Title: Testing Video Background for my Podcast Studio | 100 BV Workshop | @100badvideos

Considering if I want to use a screen background like this, what I have going on right here, as I'm reviewing it, I can't hear it. This is just a setup down here in my living room TV, right? So I don't have the Rodecaster and A10 mini next to me. I would have earphones on so I can hear what this screen is saying, or I could, no, we're not going to turn the sound on the TV behind me. It's fine. You can cross it. Actually, I want you to feel empowered to cross the street, but there's a... I guess the audio is on. Let me just turn it off for now. Yeah, because I want the visual part of this. The idea I had would be something like this. Now I'm thinking I should screen record everything that I'm seeing here. But this is what happens when you have a spur of the moment idea and you take action. All right. So here we have a assembly of a podcast episode.
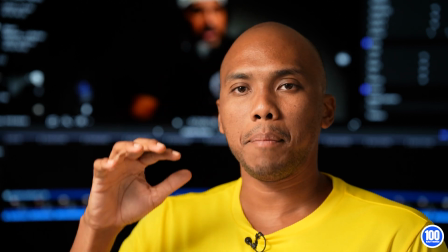Two people are speaking, right? We've got three angles. I wouldn't necessarily make this setup if I wanted to review something on that screen behind me,
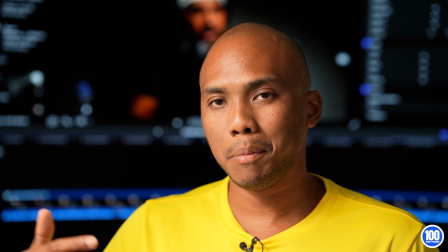mainly because I'm creating separation between myself and the background.
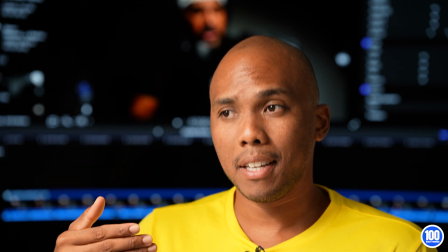I'm making the background almost irrelevant. I'm pushing the background out of your consciousness.
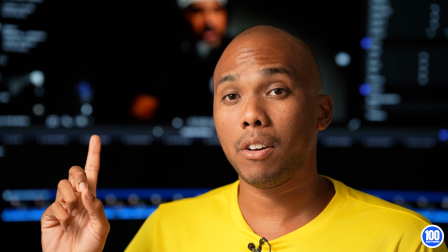So why would I be referencing it? If I did want to do that, I would have this background in focus instead of shooting at 2.8, right?
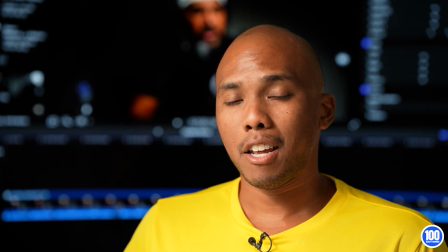Getting that field of depth.
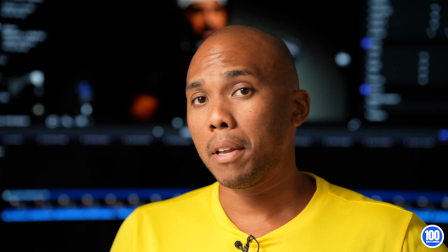And then also I would have another light behind me, rim light, to really create that separation between the background.
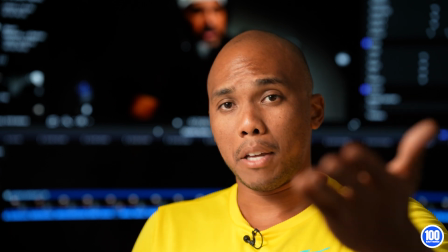So if I'm creating separation by the way I'm shooting this, namely aperture and lighting,
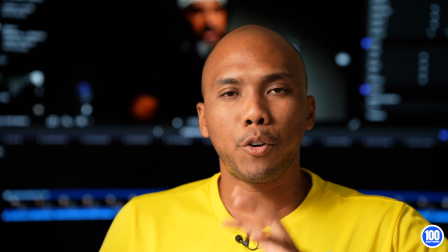distance as well, I'm quite a ways away from that screen behind me. If I'm creating that separation, why would I then refer to that screen?
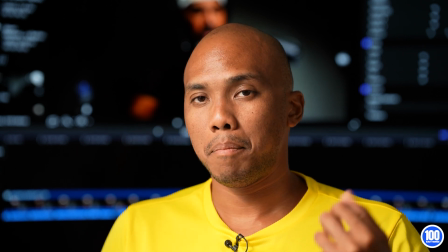Instead, I want to use it for ambiance, background, vibe, color, branding. So here are a few examples of one way that I was thinking that's possible. It's just simply going into my timeline. It's a beautiful thing too. It kind of makes for a cool background anyway.
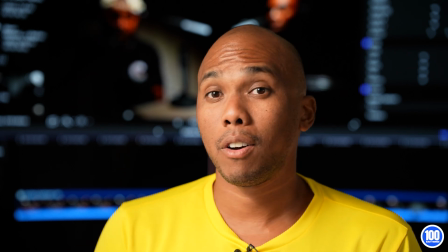Like if this was playing in the background, for example, if this is playing in the background while I'm talking about editing, it's kind of a cool background, isn't it?
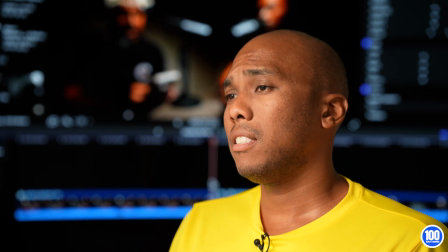I could be looking off camera and be like, one thing I like to do in my process, first and foremost, is to skim through everything intentionally.
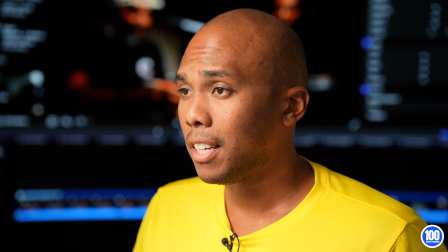Why do I do this? Well, one, if I'm not there on set during production, I don't have any references.
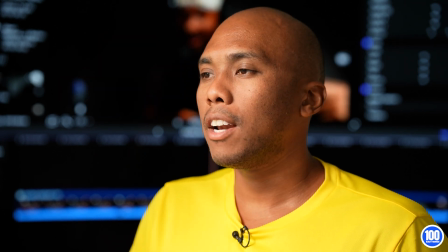I didn't know what kind of reactions
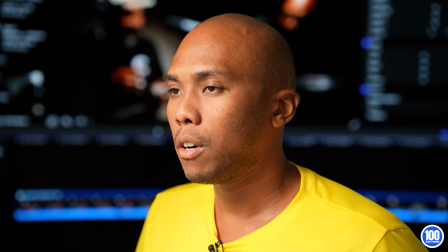there were, what kind of off-the-cuff remarks there were. No matter what kind of production notes I have in front of me, if I wasn't there,
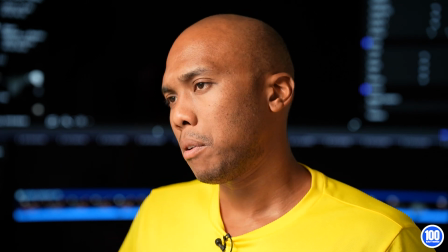I'm still going to want to have very intentional skimming as part of my process, just to kind of soak it all in and take notes along the way. Something like that, right? I'm looking off screen talking, and then you can see this background right here. Or just go simply right here into Final Cut. In my case, Final Cut, I'll go to, let's pick up one of these joints. Maybe, how about this background? We'll go to Keynote. And this one, yeah, all right. Let's just throw that in the mix. And what we'll do is we'll extend it.
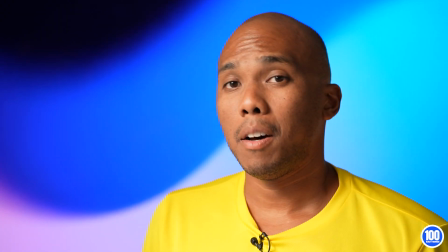We'll even just loop it, right? So now I have a background that is just playing behind me.
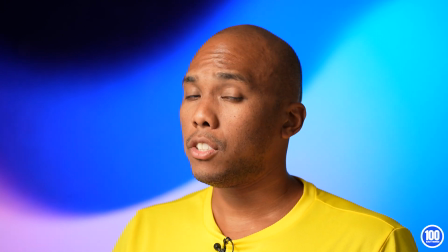It is animated. The animations are subtle, so they're not overwhelming.
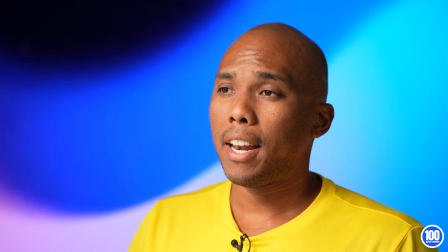They don't distract either. And they do add a nice background, a physical background.
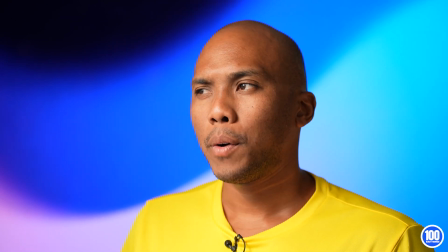It's like a practical background, actually, if you think about it. The way lights that are in frame are called practical lights.
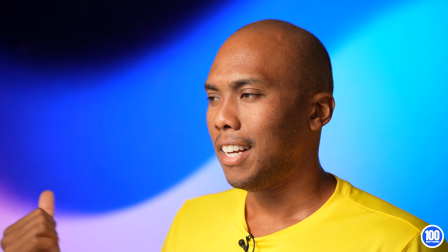Backgrounds that are in post are backgrounds, but I guess backgrounds in this kind of setting would be a practical background because you can see it.
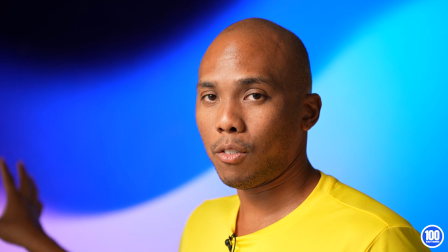It's a physical thing I can run over there and touch.